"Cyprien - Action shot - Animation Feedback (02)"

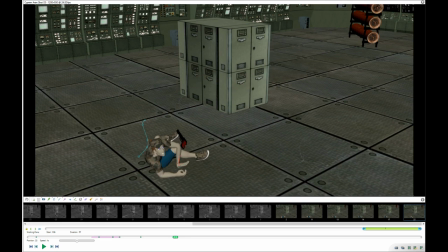Not the wrist, but the rig makes it look very broken here, and you have a loss of volume here. But yeah, here I think it's kind of the same thing.
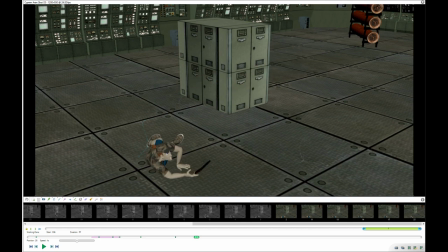Yeah, if it was for just finishing on this, it's the same case here. So be careful because it's very actually visible. Um, but here I would suggest, you know, this is your the last, um, the last effort, basically his final effort.
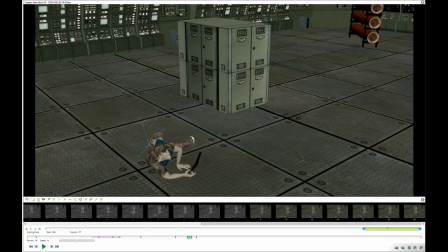So I think he would lose balance completely, um, trying to catch the gun.
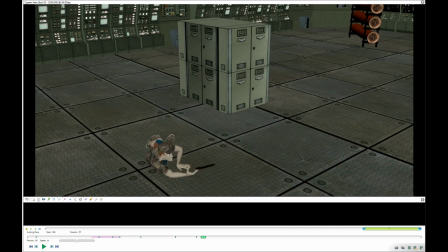So here you see he's still kind of relaxed and balanced.
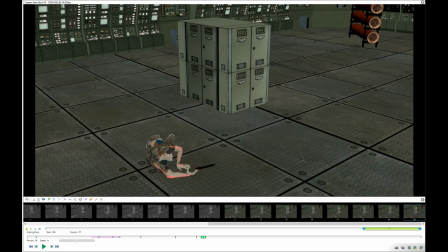His weight is basically here and here, and on his butt at the back. I would definitely like go for extreme pose. Like, by the way, his eyes are a bit off.
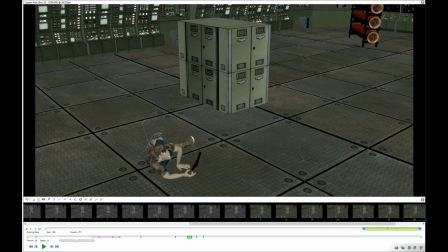Um, but I would definitely go for more extreme pose where he would. So it could be on this arm. The weight would be here, this arm, and this arm would just be
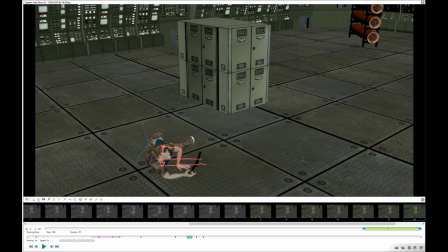completely extended, and his hand would be as well. So like I don't know, something like this, like really trying to catch the gun, um, really pushing himself.
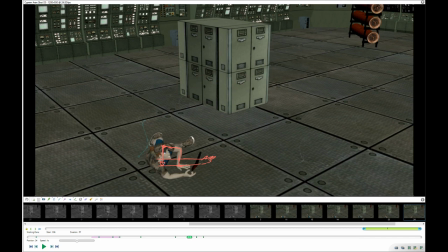Like that's basically his final effort. So I think, and he would just like touch the gun and then fall. See, so he would touch the gun one last time with like having the arms really extended.
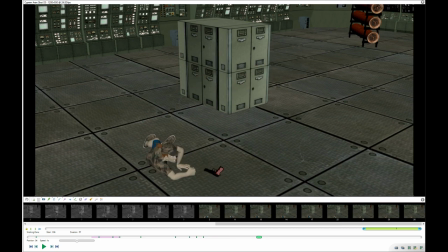Then the gun would flip like this. Then he would fall into this position, this pose that he has right now. Um, and then, well, this, I guess, it doesn't have a right eye anymore and no brain, but it does have a huge nose.
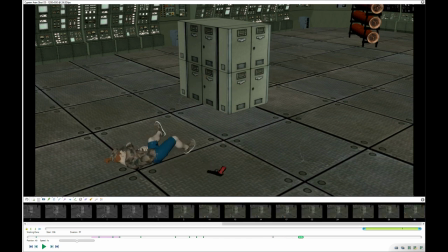Yeah. Oh, this is quite funny anyway. Yeah, I love the end. I think it's nice. It's just again without what I'm saying,
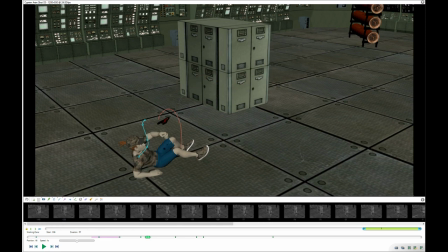it's working well without what I'm suggesting. I mean, but yeah, I think it would be worth it just to push it a bit more to the next level. Yeah. Okay. So wow. Okay, that's a very long feedback.
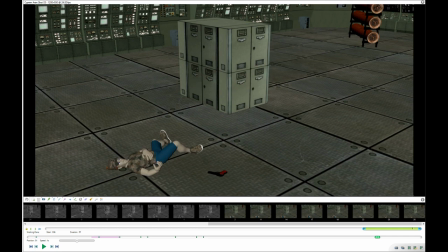Um, yeah, I hope it makes sense. If it doesn't, let me know. I'll definitely try to go for a shorter feedback next time. Sorry. Bye.